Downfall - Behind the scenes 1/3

Gar keine Ressentiments uns gegenüber, so vom Team, von den Leuten. Nur von der Presse kamen dann die Fragen, aber ansonsten hat es nie eine Rolle gespielt.
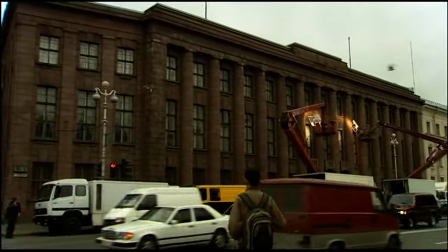(8:59)
Ich persönlich finde es wahnsinnig toll, dass wir so weit gekommen sind, dass wir so was machen können,
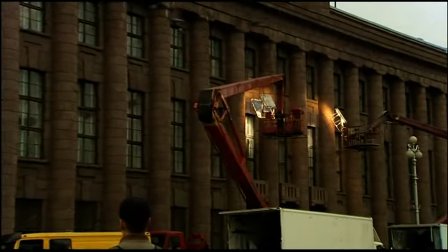(9:04)
zum Beispiel so einen Film hier in dieser Stadt drehen und gemeinsam einen Film über diese Zeit drehen können.
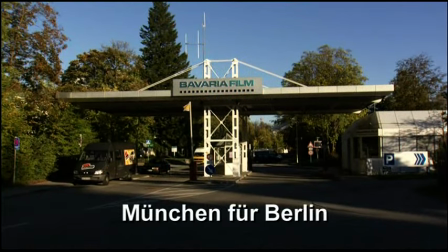Bei anderen Filmen ist oft Fantasie mehr gefordert, Fantasie im Sinne von freier Interpretation.
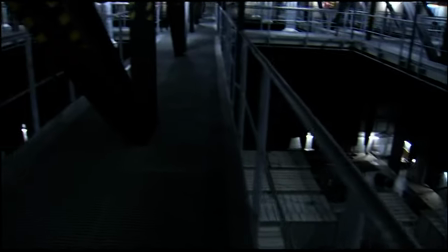(9:24)
Hier war das Wichtigste für uns die Herausforderung, authentisch zu sein.
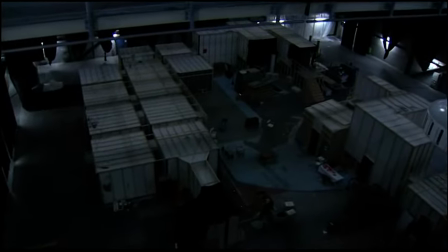(9:29)
Also möglichst keine Dinge zu tun, die irgendwie später belächelt werden könnten,
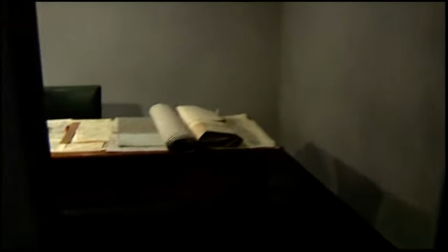(9:37)
weil sie ganz einfach nicht stimmen. Ich glaube kaum, dass jemand den Führerbunker von innen noch kennen wird.
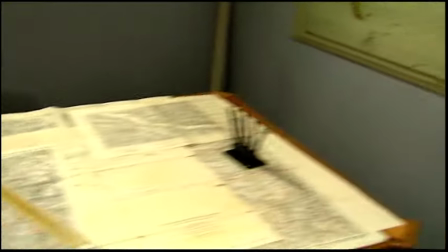(9:44)
Sowieso das Publikum wird das nicht kennen. Aber trotzdem wollen wir hier ein Bild abgeben, was tatsächlich, wie wir, soweit nach unserem Wissen, authentisch rüberkommen wird.
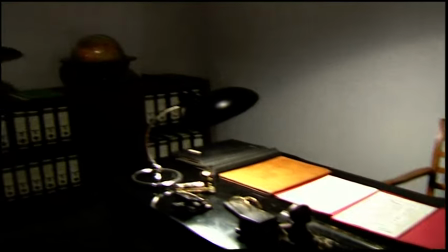(9:56)
Also der Zuschauer kann sich verlassen darauf, dass er hier wirklich etwas vorgesetzt bekommt,
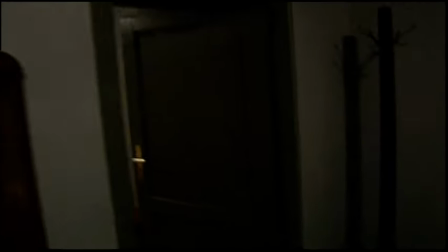(10:03)
was wirklich so ausgesehen hat in Berlin in der Fauststraße.
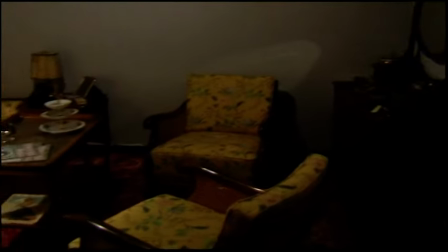(10:07)
Das ist eigentlich der gewünschte Effekt, dass es richtig eng wird, auch bei Lagerbesprechungen,
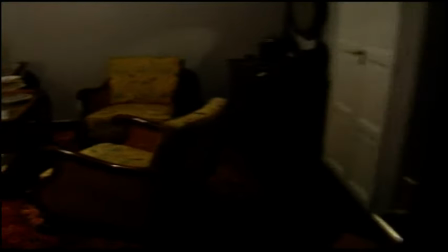(10:12)
wo sich die Leute um den Lagertisch herum drängen müssen. und die Kamera auch nicht ausweichen kann.
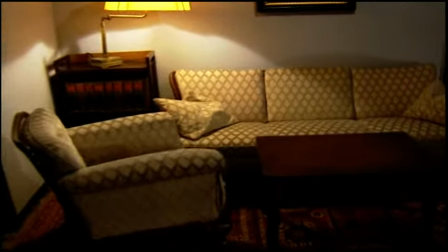(10:17)
Und dass man wirklich das Gefühl hat, das ist Bunker und ist auch wirklich beengt.
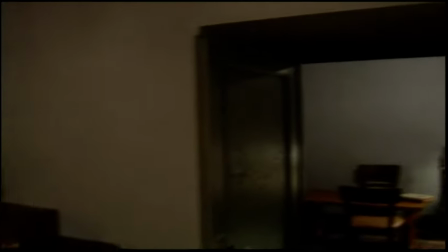(10:23)
Auch die Illumination, das ist ja alles Original, wird auch nicht durch extra Beleuchtung unterstützt.
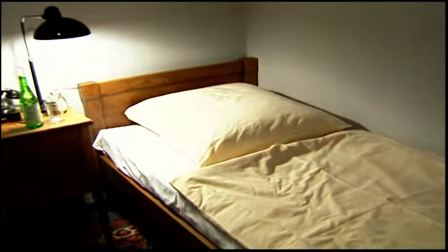(10:31)
Wird also so eine Stimmung sein später im Film, wie es wirklich war. Manchmal habe ich schon beim Lesen der Szene eine Idee,
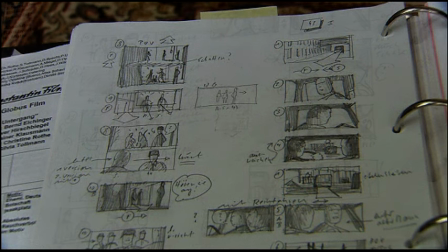(10:37)
ein Bild und skribbel das schnell auf. und das ist dann meistens so der Grundbaustein für den Gesamtablauf der Szene.
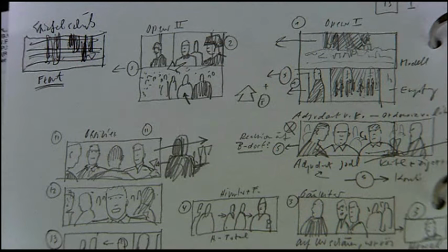(10:46)
Wir drehen ja sehr viel mit Handkamera und da ergeben sich manchmal Möglichkeiten, die kann man gar nicht zeichnen,
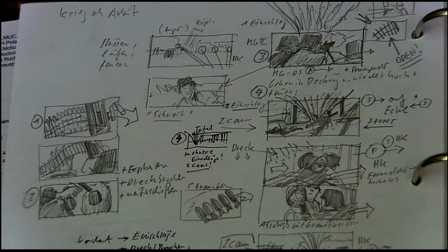(10:51)
das kann man sich nicht überlegen, weil das über den Raum und über die Figuren in ihren Bewegungen entsteht.
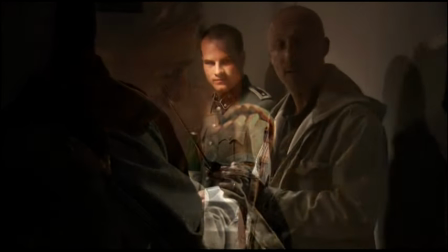(10:56)
Und die Handkamera ist so schnell, dass man da schön spontan arbeiten kann.
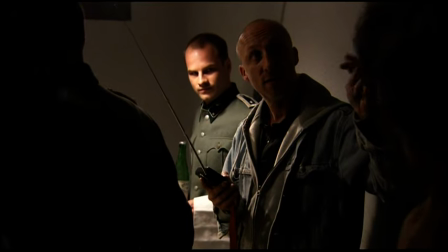(11:01)
Und das habe ich schon beim Experiment angefangen,
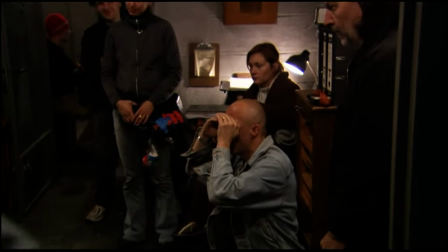(11:03)
mich auch in der Situation gehen zu lassen und zu schauen, was da entsteht. Ich bin früher nie in einen Kriegsfilm gegangen, weil das eigentlich nicht die Art, die Filme, die ich mag. Und ich weiß, was Krieg ist und was Krieg bedeutet und wieso es Krieg ergibt. Aber ich bin die Filme nicht schauen gegangen.
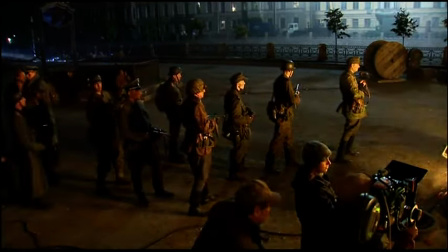(11:23)
Jetzt muss ich auch mit dem Oliver zusammen die Filme anschauen, um auch herauszufinden, was kann man überhaupt noch machen,
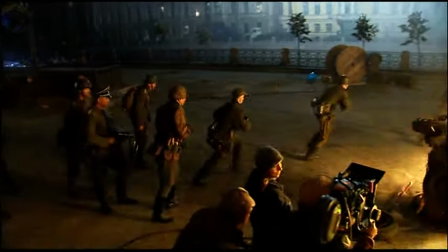(11:28)
dass die Leute das ernst nehmen, dass man den Leuten wieder beibringt, dass wenn jemand erschossen wird,
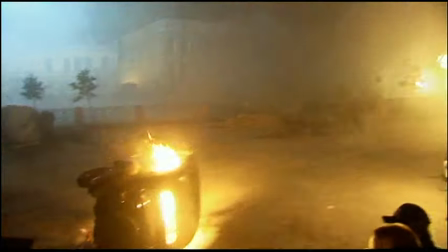(11:33)
dass das irgendwie auch wirklich stattfand. Dass es nicht nur ein Spezialeffekt ist, der jetzt gut aussieht, sondern dass es um andere Sachen geht.
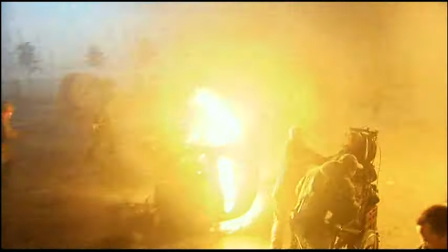(11:40)
Und da haben wir uns hoffentlich sehr viel überlegt, wie man das anders macht,
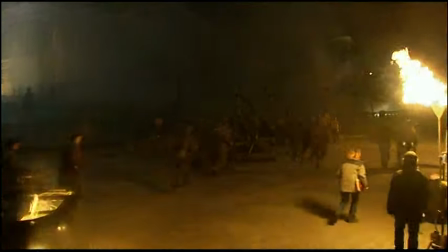(11:44)
dass das irgendwie eine Betroffenheit auslöst und dass man darüber nachstudiert, wie blöd das eigentlich ist.
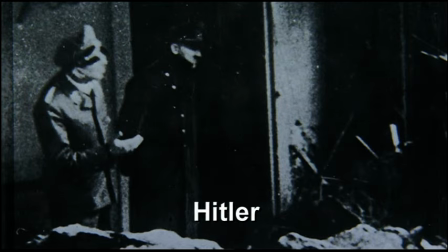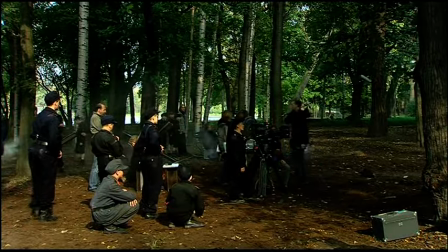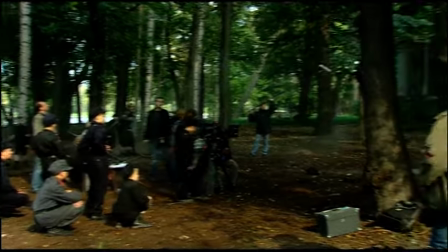(12:00)
Was Hitler selber angeht, würde ich sagen,
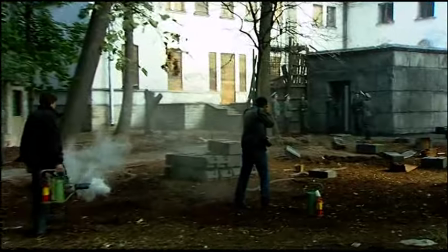(12:04)
von Sinnen oder reduziert war er überhaupt nicht.
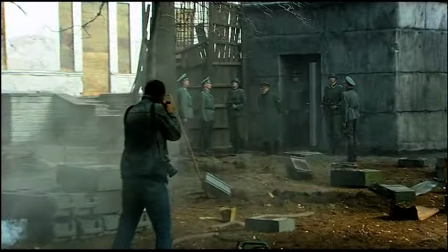(12:10)
Alle Berichte, die ich kenne, sprechen zwar davon, dass er in seinen Themen und Interessen ungeheuer eingeschränkt war, Aber alle sprechen auch davon, dass seine Autorität, seine Energie, seine Fähigkeit, seinen Willen durchzusetzen, in diesen allerletzten Wochen fast stärker war als während der Jahre vorher. Es ging von diesem gebrechlichen, mit schlurfenden Schritten über die Gänge der Reichskanzlei sich mühenden Mann offenbar gerade durch diese Hinfälligkeit eine noch verstärkte Wirkung aus.